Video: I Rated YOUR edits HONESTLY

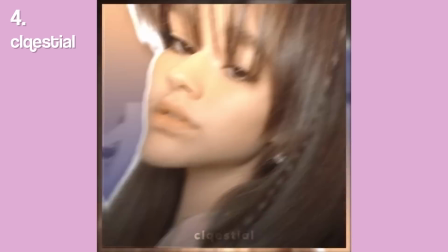Off to a crazy start with a lot of 3D. Yeah, I don't know.
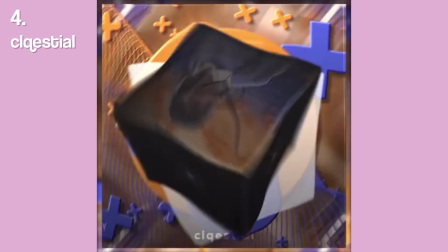This is crazy. Okay, so it's a loop right here, right? This intro right here, I love it.
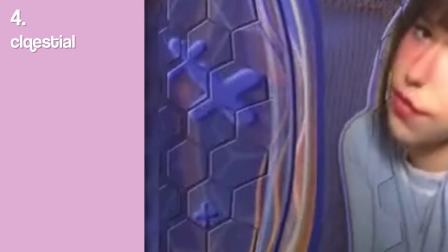Love it so much. There's so much detail. Love these little hexagons. I think they're called hexagons.
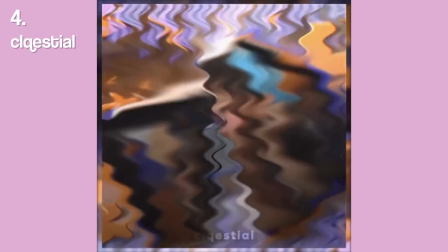One thing I do notice, like I love this part. I have no criticism whatsoever.
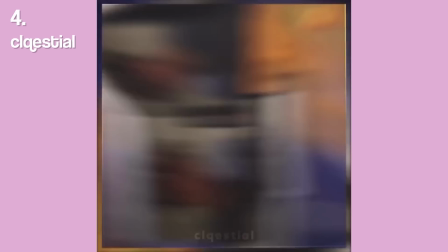I don't like this transition at all. In my opinion, not the prettiest.
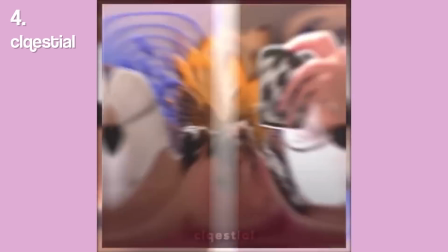You can really see the motion talent, and I don't really like that. Otherwise than this transition, literally everything is perfect.
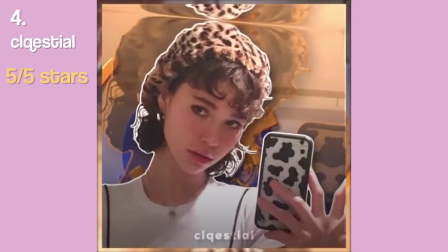I have no critique. I'm gonna give it 5 out of 5 stars just because I literally love this edit.
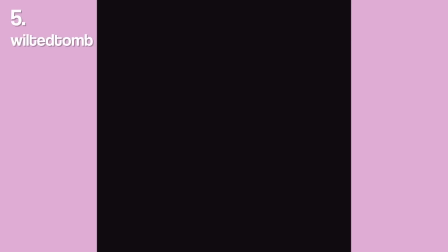Okay, next edit. This is made by this person, so we're just gonna watch it.
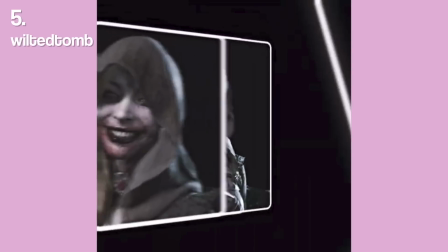Okay, right off the bat, I love the vibe of this.
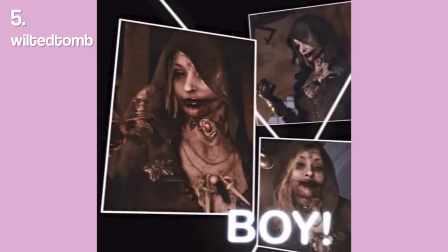I love that you incorporated a more specific and more unique kind of transition in the beginning because it catches viewers' attention.
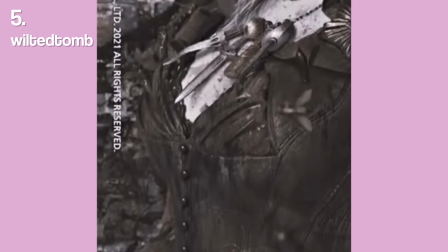Only critique right here is this. You could have just zoomed the image in a little bit.
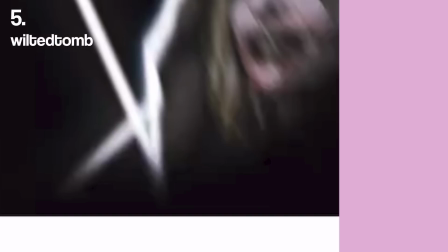I'm not sure why you made it fade in like that. And also you can see the motion tile here when you shake.
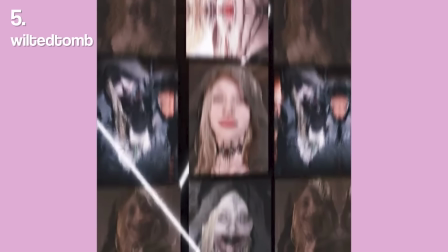Could have zoomed it in so you couldn't see the motion tile. I like this right here. I love the vibe of it.
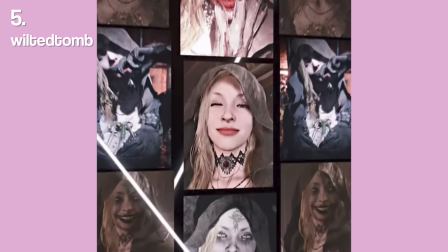And I really like the way you incorporated these lines throughout the entire edit.
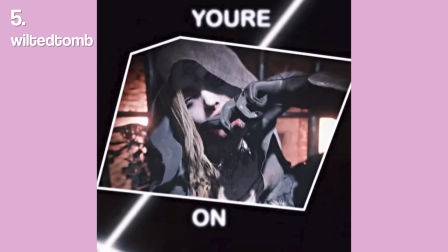I see how you tried to make like very creative transitions, but I don't think this works.
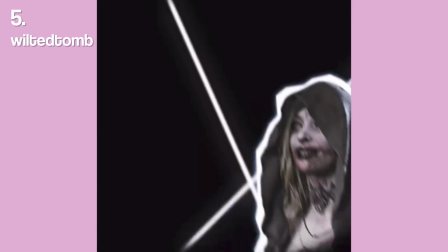Even though I think that you could improve on some of the transitions, I think that this character that you're editing,
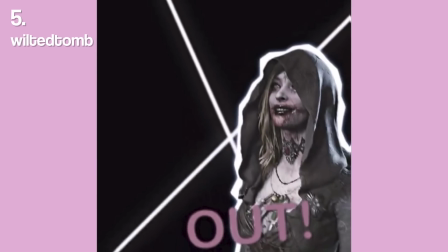I have no clue who it is, but it seems like you captured the vibe of this perfectly.
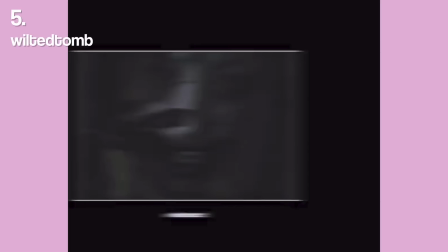I know I keep saying vibe, but vibe is a big part of the edit. Okay, I'm gonna give it 3 out of 5.
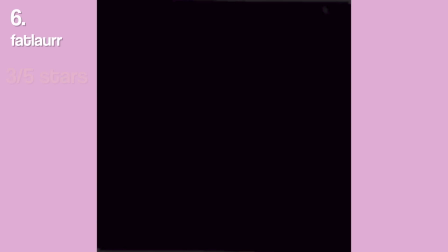Moving on. Okay, this is from this person. Let's see. Okay, Lauren style.
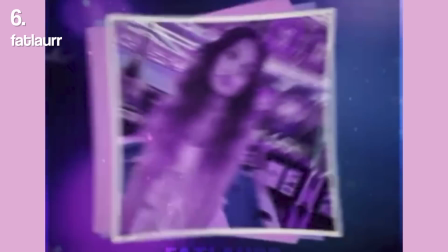I see you. Kind of Lauren style. Never mind, I take it back. It's not Lauren style. Okay, let's analyze this.
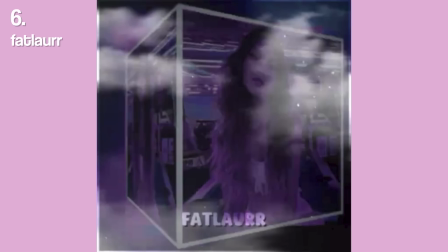Right at the bat, I like this text. I'm noticing that the cube right here doesn't have a lot of motion blur.
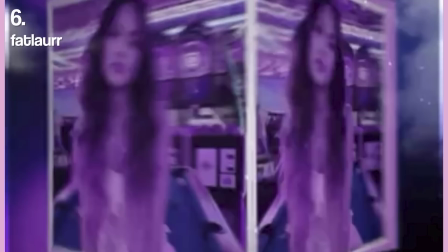You could add a bit of motion blur here.
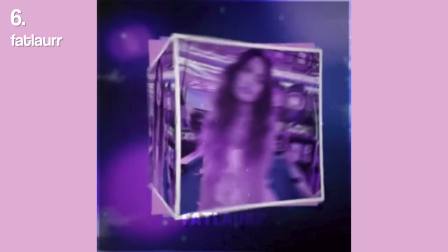But yeah, I really like this like duplication of the cube and the way you're incorporating things within the cube and then also spinning the cube.
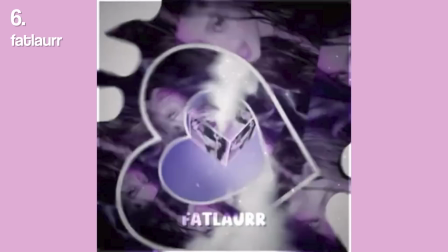It's kind of a lot. I think one thing you could have done is put the cube in the middle because when you zoom it out, the cube doesn't zoom out in the middle.
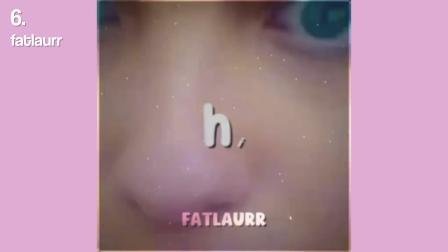Overall, I really like the vibe of this, and you even made her skin purple. I really like this 3D environment that you did.
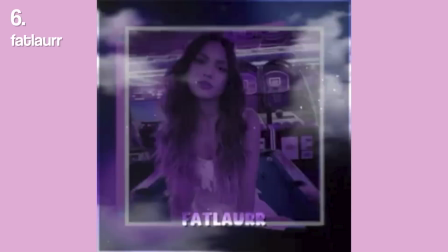So yeah, I would give that a 3.5 out of 5 stars.
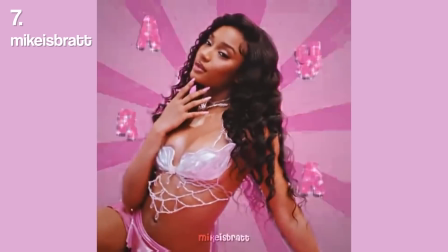Next edit is made by Mike Isbrat. Okay, right off the bat, baddie.
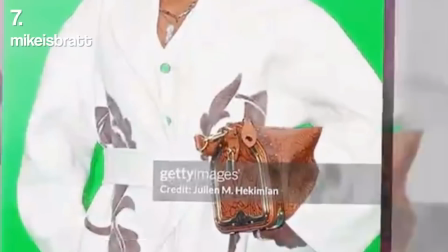Oh, okay, we got some Lauren style going on right here. This is amazing. Whoa, let's rewind.
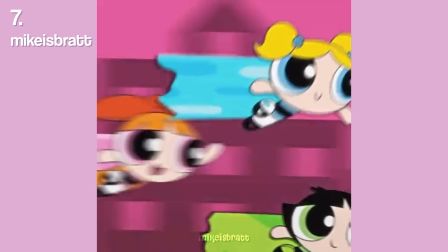Sometimes I just want to rewind. Right at the bat, I love the intro. The way the background is going so fast just makes it seem like they're moving so fast.
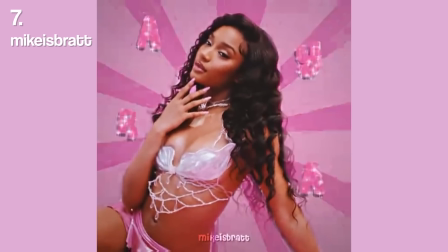I think this transition is kind of weird. Also, you can see the motion tile right here.
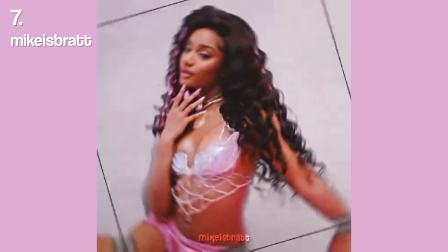You're not rotating it here, you're just rotating it here. Okay, no slide, solid.
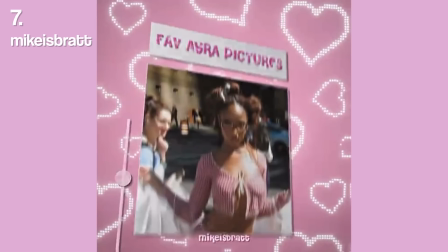I also like this very much. Ooh, okay. Love the flip right here, it's very smooth.
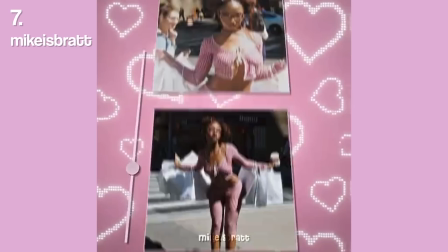I think you could have done this a bit better. Maybe you could have zoomed out the pink background as well.
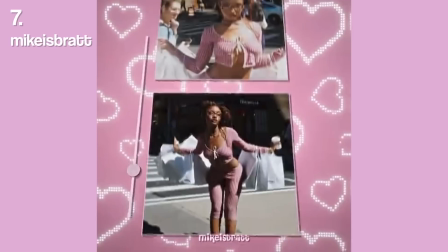So you pre-compose all of this, and then you zoom it out, not only this,
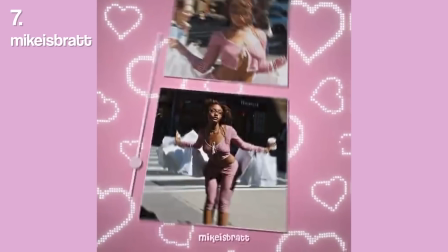but also the background, so that it seems like the entire thing is rotating out, because then it's gonna look more smooth.
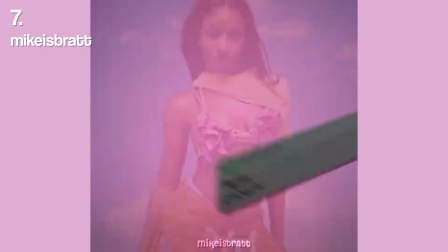Love this right here. Why does the book just disappear? Okay.
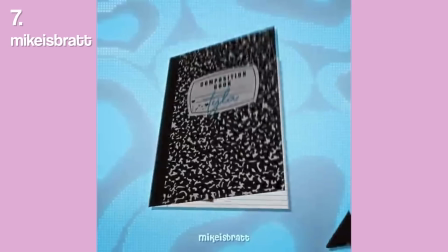Kind of out of the blue. It's actually not bad. I didn't notice it at first glance.
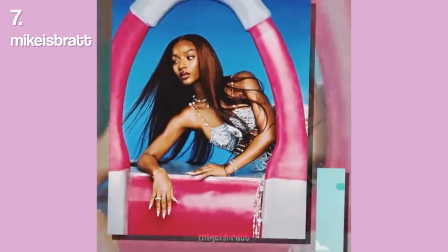Love this, very smooth. What happened here? Where is the motion blur? You could have added some motion blur.
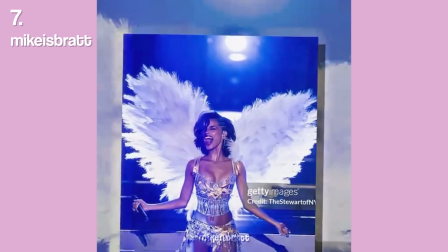And why does it say Getty Images? Get out, get a better picture. Overall, it's good edit and it's just minor things.
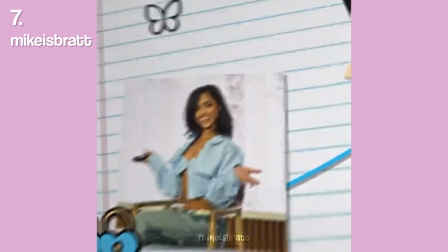I think I'm gonna give it 4.6 out of 5.
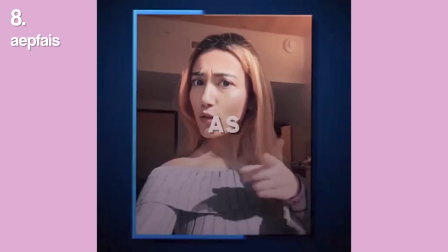Okay, next edit. This is sent in by Faisal. This is a pretty popular edit, a lot of remakes.
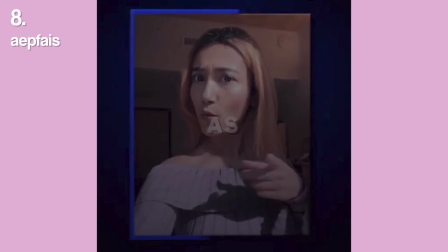I like this text that you did because it's very catchy, eye-catchy.